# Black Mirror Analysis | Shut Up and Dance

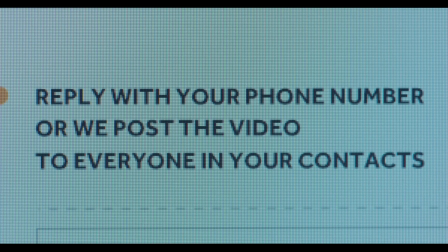8:21 Perhaps he stores all the films he makes onto a laptop or computer, which was hacked into by the same people that hacked into Kenny's laptop,
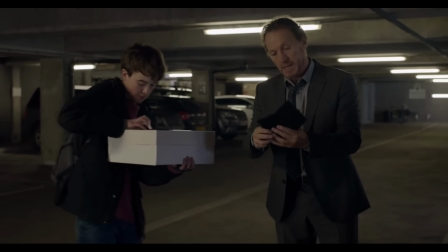8:28 and this information can be used to control Hector in a puppet-like manner, just as they can with Kenny.
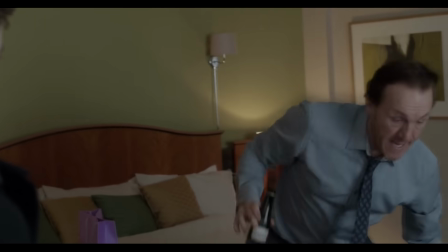8:33 This creates a form of technological anxiety within the pair, seeking out a culprit or solution to the problem.
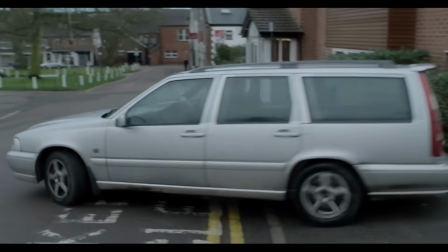8:38 We see a young man with a phone in the hotel that Hector examines closely, and later on he proclaims that he saw some bloke standing outside the bank freaking him out.
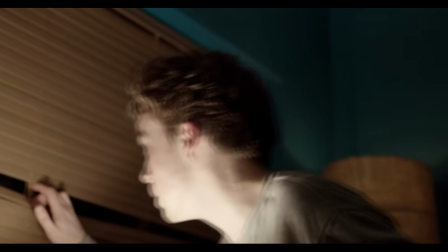8:46 Once again, the lack of a culprit makes the audience question whether the characters are actually being monitored throughout their activation period or if the commands are enough to control them alone.
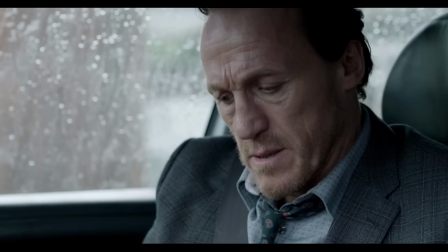8:55 As the pair become more desperate and psychologically abused by the hacker, the quicker their responses to grab their phones become.
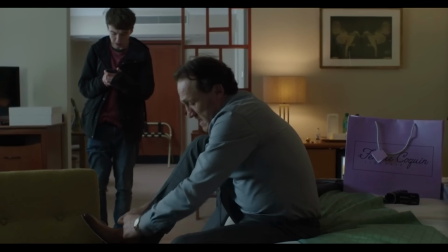9:01 This is evident after Hector gets activated, but is done more subtly when and after they reach the petrol station.
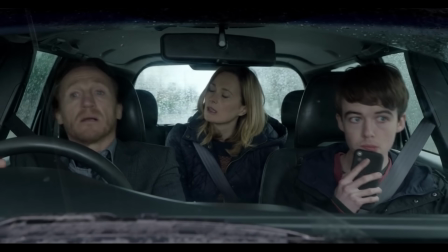9:07 When Karen is in the car with them, Kenny places his phone over his mouth, a reminder that he mustn't speak out about the problem out of fear that the pair's livelihood could be put in jeopardy as a result.
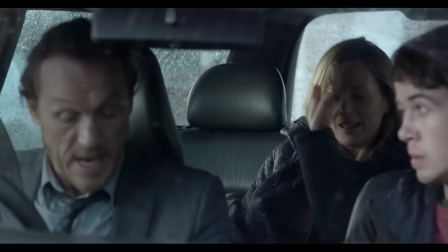9:16 The pair must shut up and perform their lies to her in order to get out of the situation they're in.
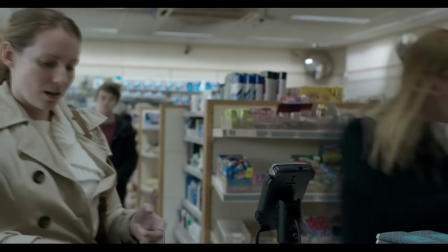9:21 One other thing I picked up on when Kenny goes into the station to pay for the petrol, the song Have a Nice Day by Stereophonics can be heard playing,
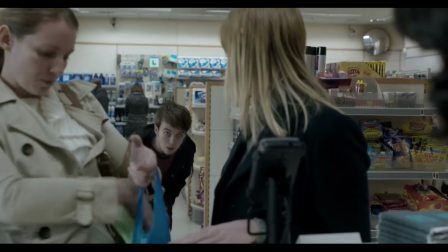9:28 a song that is rather ironic given that this is probably the worst day of Kenny's life. When the pair get to the bank, it's a very clever idea to have Kenny wear these yellow glasses,
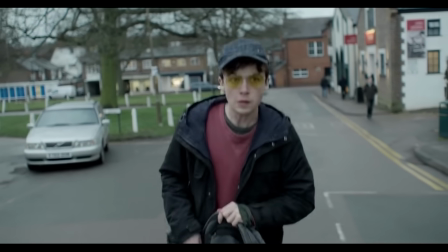9:36 which are commonly used to reduce potentially damaging effects on the eye created by blue light emitted from screens.
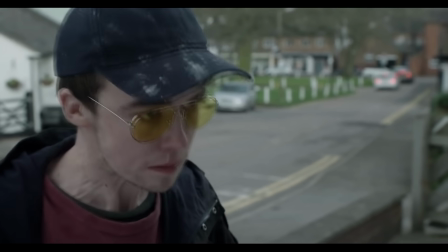9:42 Although there's software that can do this for you, the most common use of these glasses is for individuals that use computers for extensive hours at a time.
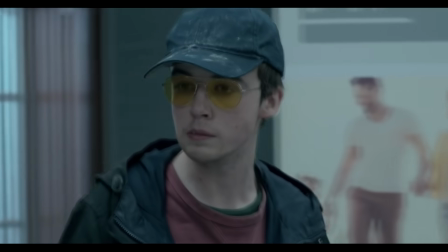9:49 Perhaps this is another cruel joke on the part of the hackers, proclaiming that Kenny spent far too much time watching illegal pornography by getting him to wear these glasses.
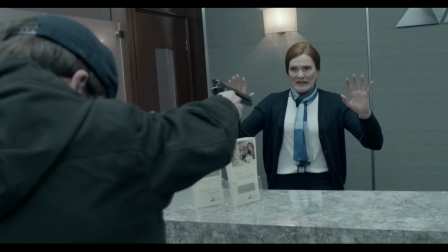9:58 The people in the bank seem to be far more psychologically disturbed disturbed by his appearance than that of fear.
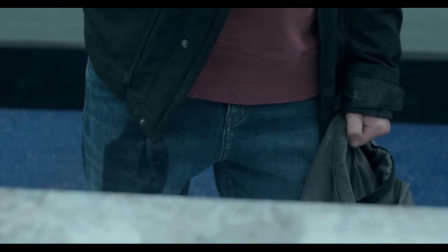10:03 His age, his shaky hand, his terrified voice, and the fact he wets himself are enough reason to doubt how menacing he could actually be.
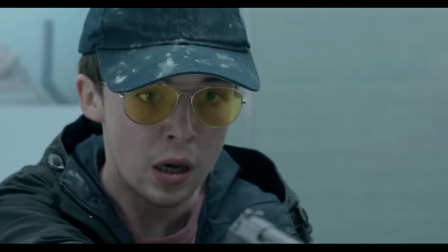10:09 The banker asks him questions as if he were a small child, which is perhaps a more terrifying concept given how unstable Kenny is at this point.
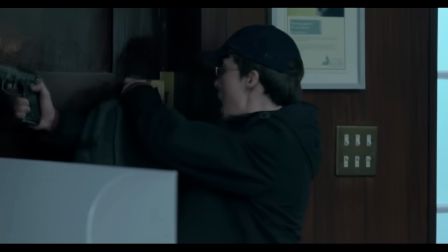10:17 The sheer humiliation that takes place here on Kenny's part is incredibly damaging, and wickedly clever too.
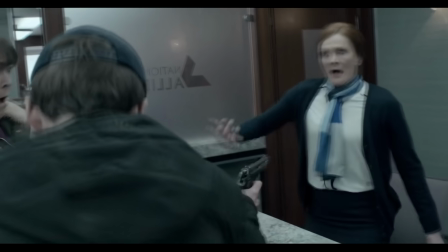10:23 The hackers have placed him in a criminal situation outside of his bedroom,
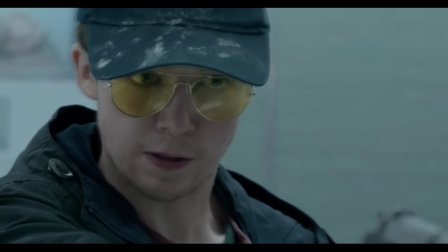10:27 outside of the security he's built for himself, and outside of the pleasure he gets from his illicit activities.
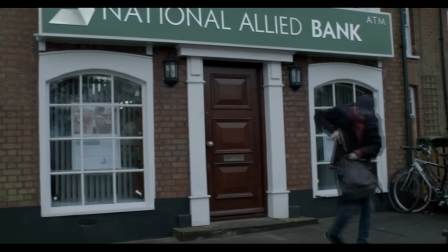10:32 It's almost like they've said, this is how a real criminal does it, adding on to the sheer mortification that's present here.
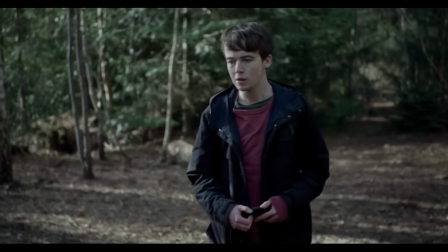10:39 After that, Hector leaves Kenny near a woods where he meets a man like himself but armed with a box containing a drone.
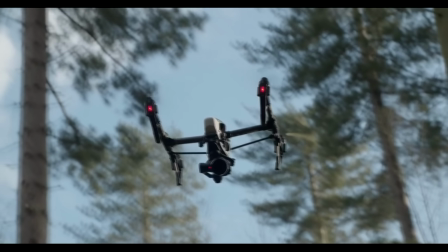10:45 There's something horrifically waspish about the sound of the drone.
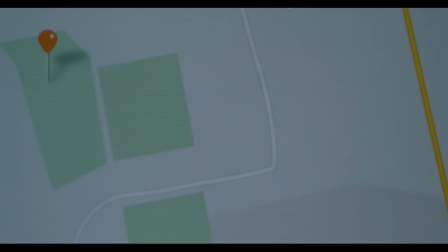10:48 Add to that the symbolic use of pins on the digital maps we see throughout the episode, as if Kenny is being constantly stung by the hackers.
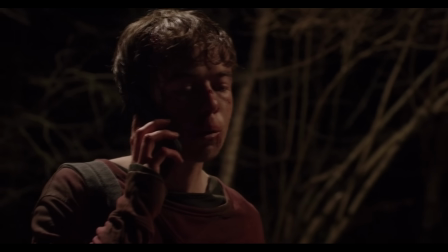10:56 Ultimately, the bruises left on him are not a result of the malicious intent of the other individual, but as scars, or stings, from the entirety of his ordeal.
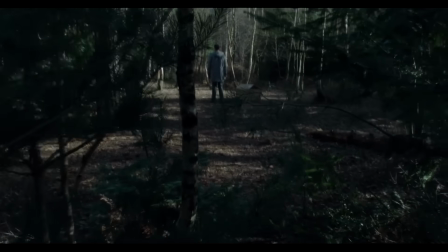11:04 It would be interesting to know if the other paedophile had to go through a similar process to end up being in the forest at the end, just to punish him in a similar fashion.
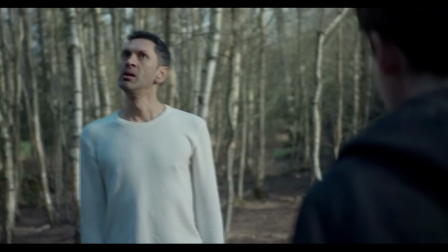11:12 It's like a sick online boxing match with genuine prize money.
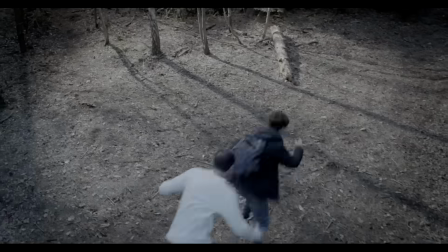11:16 It makes you wonder if this was broadcasted to a large number of people, or if it was just for the hackers' entertainment.
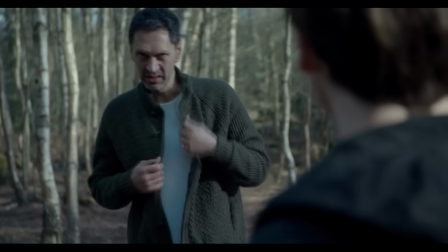11:22 After the fight, we aren't shown any more footage of the victorious paedophile,
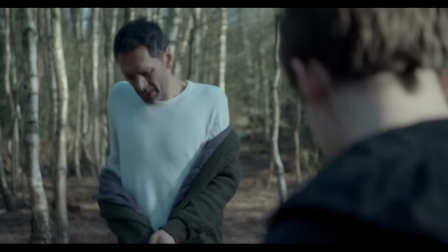11:25 and would have been interesting to know if he escaped with the money or if they pulled the same stunt as the others,
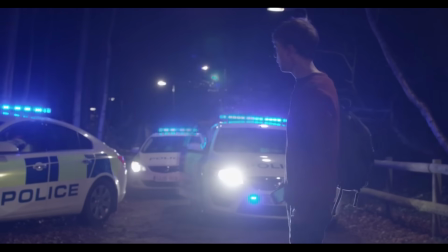11:31 sent him the troll face, and the police arrive at the other end of the woods.
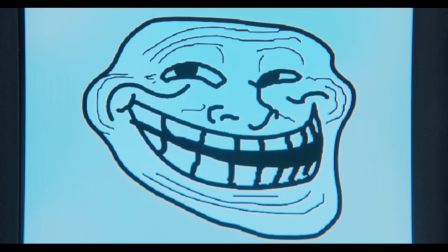11:34 This use of the meme has been spun on its head, giving it a whole new context to the notion of trolling, and a terrifying one at that.
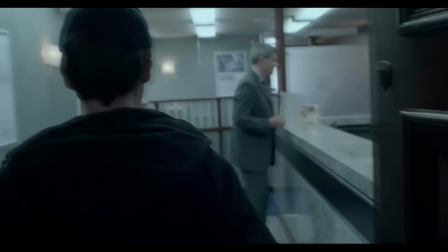11:42 During the last segments of the episode, the song Exit Music by Radiohead is heard. It's certainly an amazing piece that seems to sum up the feelings of the characters at the end of the story.
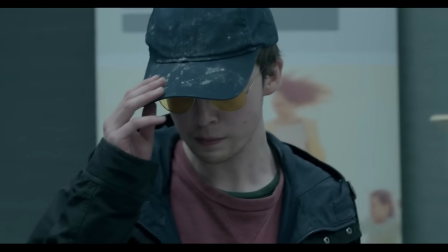11:51 The lyrics "Keep breathing" and "Don't lose your nerve" reflects Kenny's determination to complete his task so he can be free and won't be a naughty boy again.
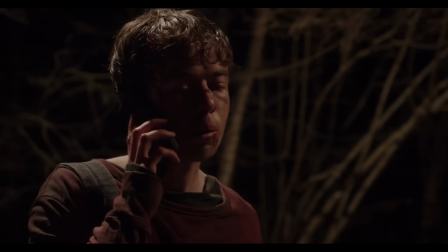11:59 Of course, this turns out to all have been for nothing, and the chorus comes in just as the twist is revealed,
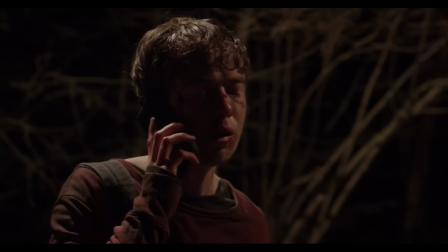12:06 perfectly timed to produce a feeling of never-ending descent that he will have to deal with for the rest of his life.
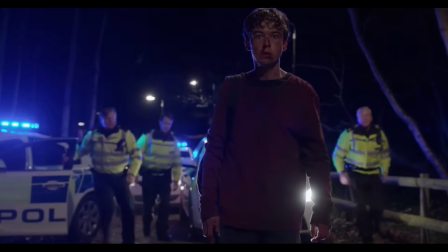12:13 The emphasis on breathing, an unescapable environment, and all hell breaking loose seems to resonate well with the plot.
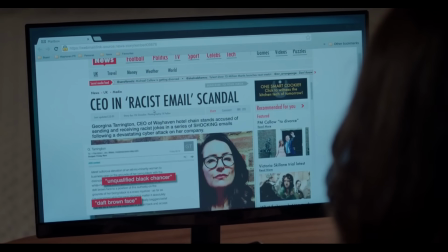12:20 When we see what the woman in the opening scene did to spoil her career, there are a few references to other episodes hidden around the webpage.
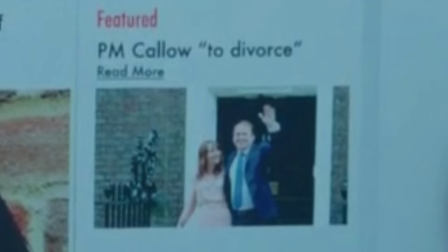12:27 The Prime Minister in the national anthem, who raped a pig against his will, is getting a divorce.